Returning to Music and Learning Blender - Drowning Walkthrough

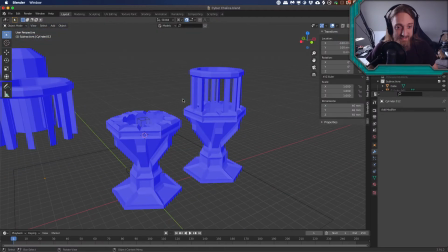250s
So yeah, I started by making this design, and then I made a new project.
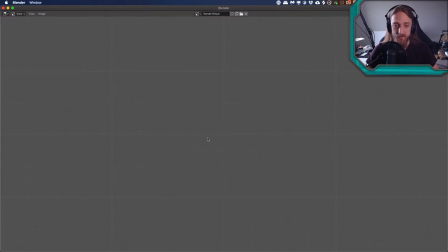258s
So let's see here. Bloop. And the project I made is this scene here.
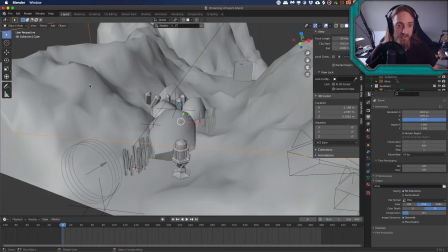265s
So started by making this terrain. There's a terrain generator in Blender.
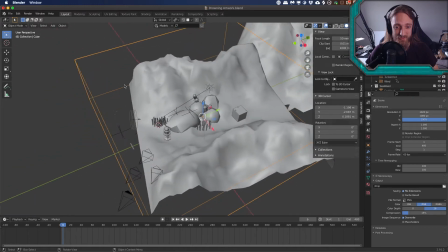271s
I don't remember exactly what plugin it was, but it was something that you could use to, using various variables and parameters, generate a landscape. Was it in here somewhere? Or what did I do for that?
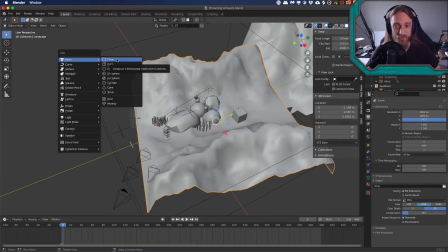288s
I do not remember. Probably just like threw down a plane and then it was something I found in here.
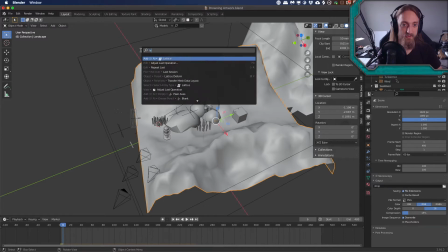295s
Yeah, I don't know. Well,
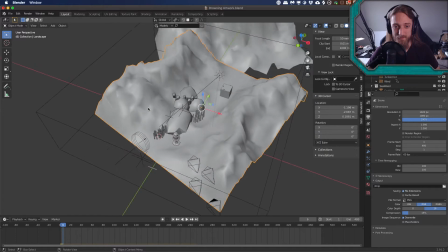300s
either way, I got that generated, found something that made this sort of a pattern,
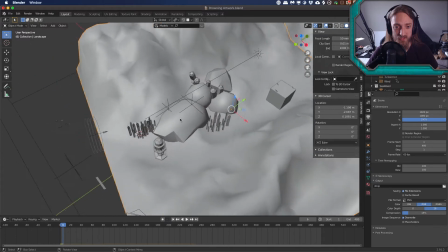307s
and I wanted to keep it a sort of low poly look because at my current stage of understanding of Blender, I am not to the point where adding more polygons would make things look better.
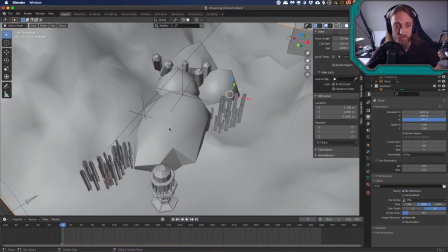320s
So yeah, I did that, and I worked on adding in little things back here.
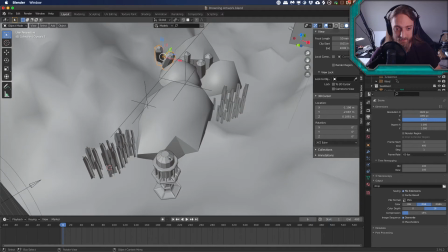327s
So these I made a little bit differently than this. So this has, I think it's 16 facets to it there.
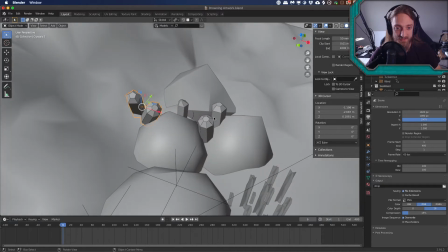335s
Whereas these I made 5 and 7. I made them odd specifically because I feel like
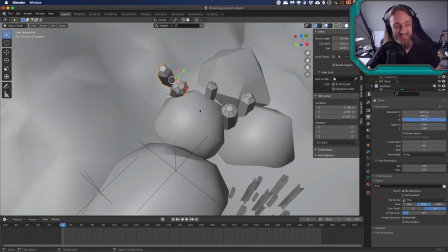341s
it feels more organic, which is a fuzzy way of saying I don't know what I'm doing, but I thought it looked cool.
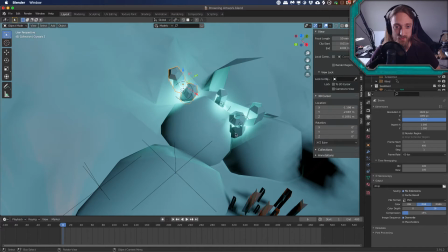349s
But yeah, let's go ahead and turn this back to rendered mode. Let that load in.
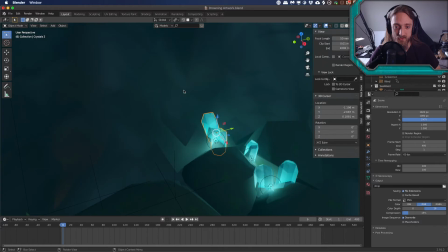355s
And then I made them clear and added some lights underneath them. I also added little wireframe lines to sort of define the edges a little bit better because it didn't stand out the way I wanted it to.
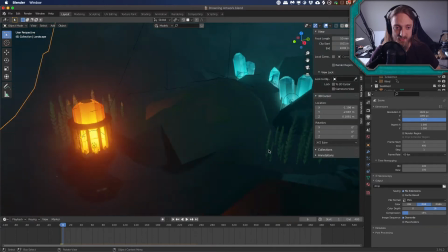367s
Now let's see here. As for the texture on these things, basically all the textures were generated.
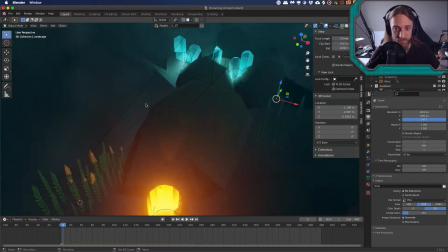375s
There's not much to it. I didn't want to get too complicated because otherwise I wasn't going to get this thing done.
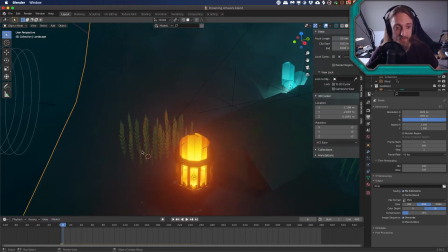381s
And the seaweed, don't tell Nintendo, but I stole the seaweed texture
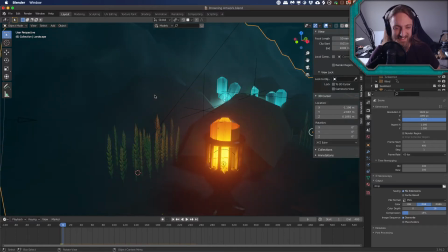389s
from a video game that may or may not match my aesthetic. Anyway, so yeah, I took all that, I got that assembled, and I'll show you what kind of renders I came up with first.
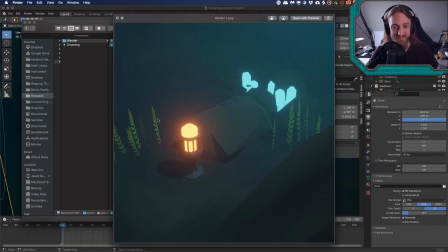402s
This was my first render of the scene. It's rough. It doesn't have the translucency or whatever on these objects, but I made it glow. I got the general idea, and I slapped some fish in there, and it seemed to work okay.
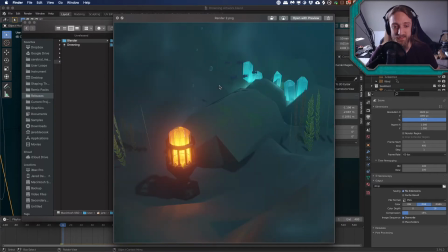420s
But then I was like, I can do better. So I did a whole lot of work and then figured out how to make objects have this sort of transparency to them. And that's cool. All right, but it's not moody enough. Oh, there we go.
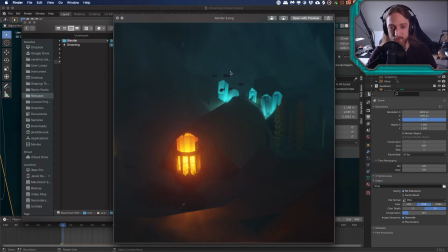432s
That's better. And you know what? Let's crank up the depth of field. Oh, yeah, that's too much depth of field. Okay, still too much. Yeah, there we go. That's a lot better. Then let's see. I wanted to get more of the scene, so I backed off, and then I was like, that's not quite right. No, let's keep it close.
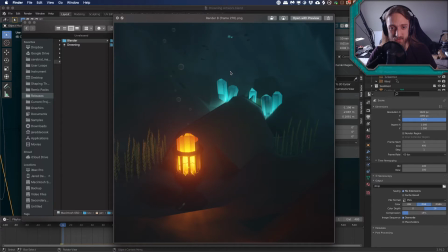450s
But then we need to make it a little darker and also animate these fishes. So this is at the point where I'd learned to animate stuff. So right here, up to this stage, I had not been animating the scene because I had no clue what I was doing.
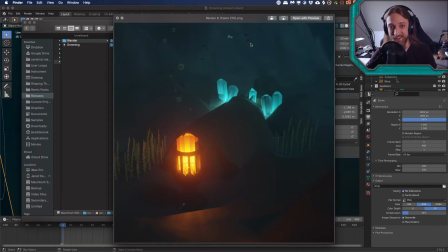467s
This scene, I had started learning how to animate things. So the fish are boids, try to make them swim and look kind of realistic, but you know, whatever.
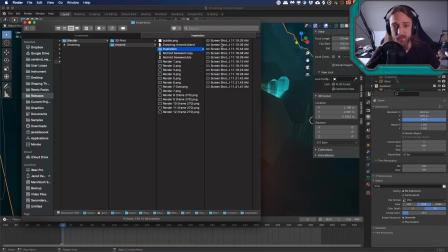479s
Actually, those fish came from a source here.
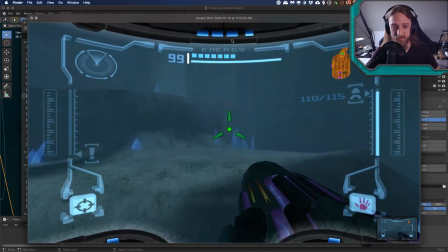484s
So I was using Metroid Prime as inspiration. Some of the underground stuff, I just screenshotted a YouTube video of someone playing it to have these to reference.
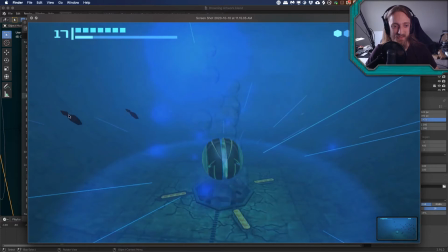496s
And I was wondering, how do I make fish?